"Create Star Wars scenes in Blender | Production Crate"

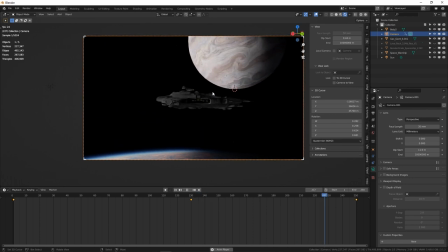[4:04]
Now, go to the end of the timeline and move the camera to its final location and hit I again and set the keyframe there.
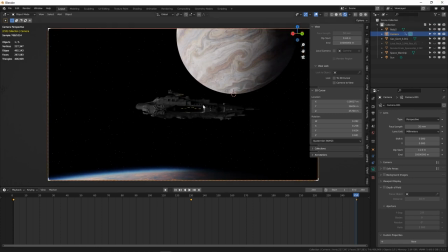[4:11]
For the spaceships, we're gonna animate the big one just slowly moving from the right to the left.
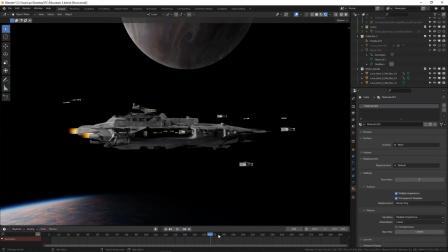[4:17]
And we're gonna sprinkle a bunch of small ones around the big ships and even smaller fight jets that are moving faster.
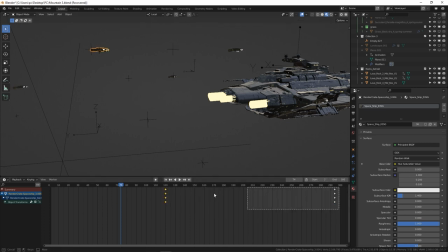[4:24]
It is also a good thing to bring the uniformity of the movement by offsetting the animation so that not all movements are happening around the same time.
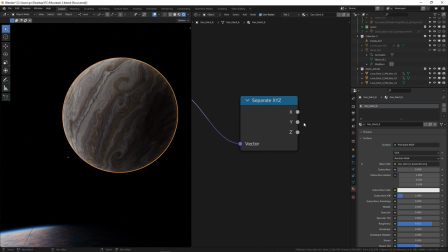[4:32]
For the distant planet, I try to emphasize the fact that it is far away by adding a dark side using the XYZ separate node.
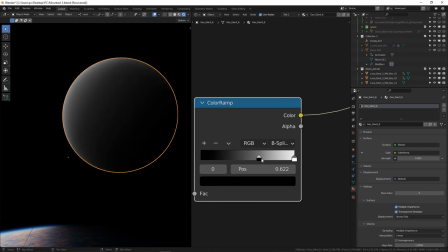[4:40]
You can create a gradient from the left to the right, or top to bottom feed through the color ramp,
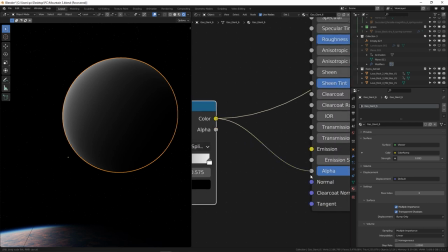[4:45]
and when you plug that into the alpha channel, you will be able to control the visibility of the planet.
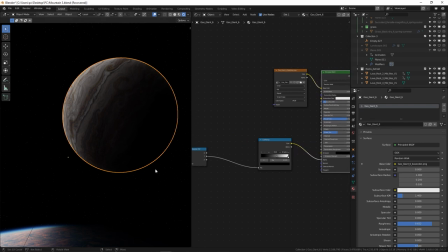[4:50]
Now, try hiding one side, preferably the one opposite to the sun.
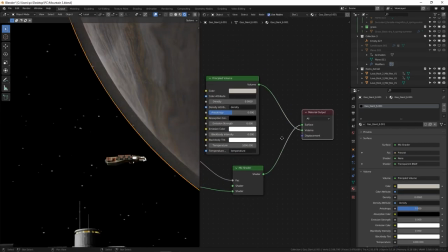[4:54]
In my case, I also duplicated the planet and scaled it up. and used a volume shader to add some atmosphere.
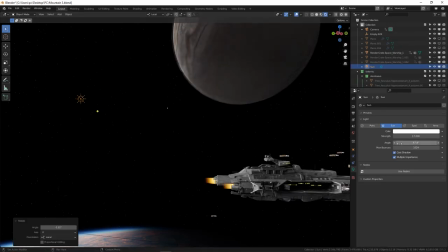[5:01]
For lighting, the HDRI is doing the most heavy duty, but I'm going to add the sun lamp with a power of 15 to the scene.
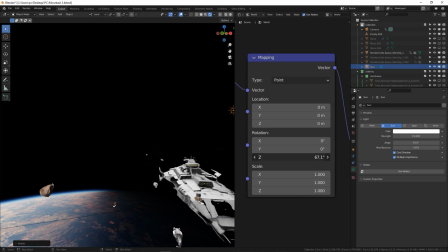[5:08]
Also, don't forget that you can rotate the HDRI image to line up exactly with your lighting.
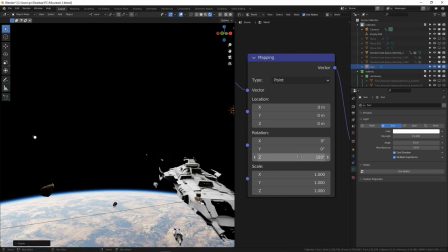[5:14]
In my case, I want the sun to be coming from the left, so I'm going to rotate the high dynamic range image and the sun lamp accordingly.
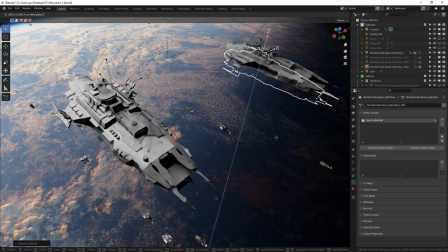[5:21]
Now, duplicate the warship multiple times and add more fighter jets.
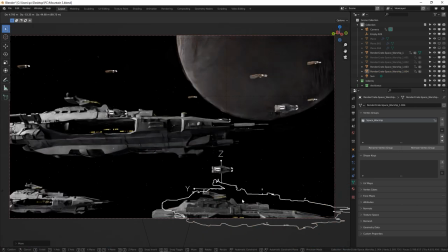[5:26]
You can actually go crazy here and even add multiple planets with a lot of spaceships, but we're gonna just stick with 3 in this example.
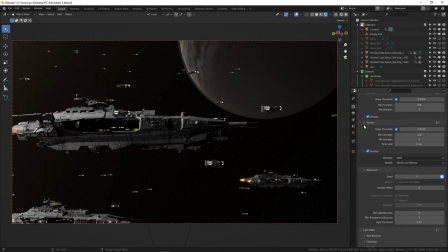[5:33]
Finally, you can render your animation, and it is always a good practice to render to an image sequence instead of a video. This is a lot more professional and easier to edit, and you will be able to resume if your rendering was interrupted.
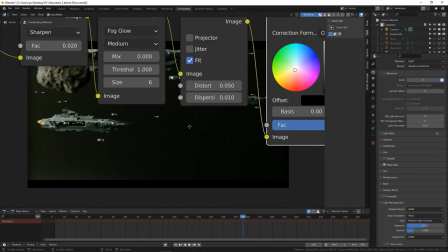[5:46]
After some tweaking in the compositor, you can get something like this.
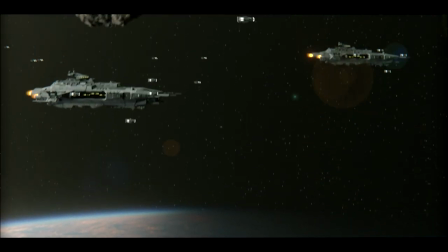[5:52]
And to show you how easy it is to use and incorporate production crate assets and elements into your project,
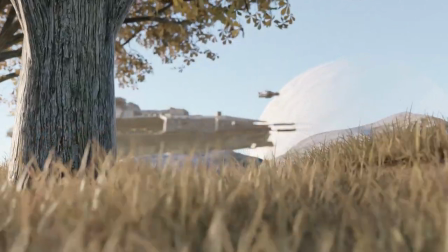[5:58]
here is another example where I just basically swapped the orbital HDRI with another one and added some scenery.
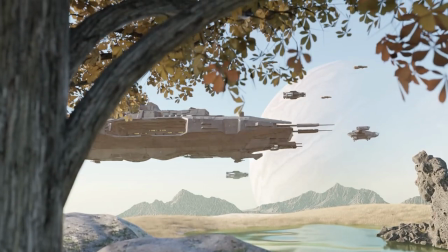[6:05]
So if you want to check out production crate and you want to see the whole arsenal of elements, fire,
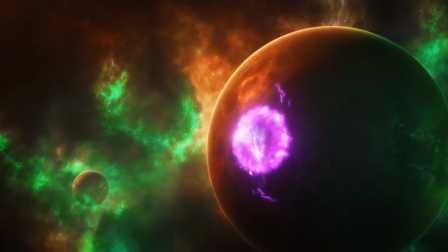[6:10]
splashes, models, sound effects, free music, and everything else in between, you can follow the link in the description of this video.
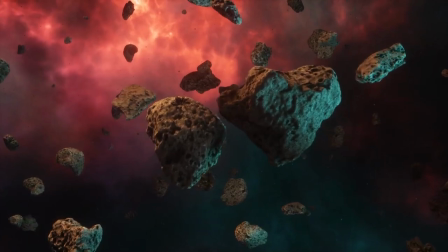[6:18]
I hope you found this video useful. If you did, please give it a thumbs up.
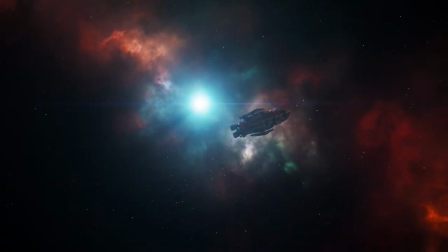[6:22]
You can also check some of our previous videos. Thank you very much for watching, and I'll see you in the next one.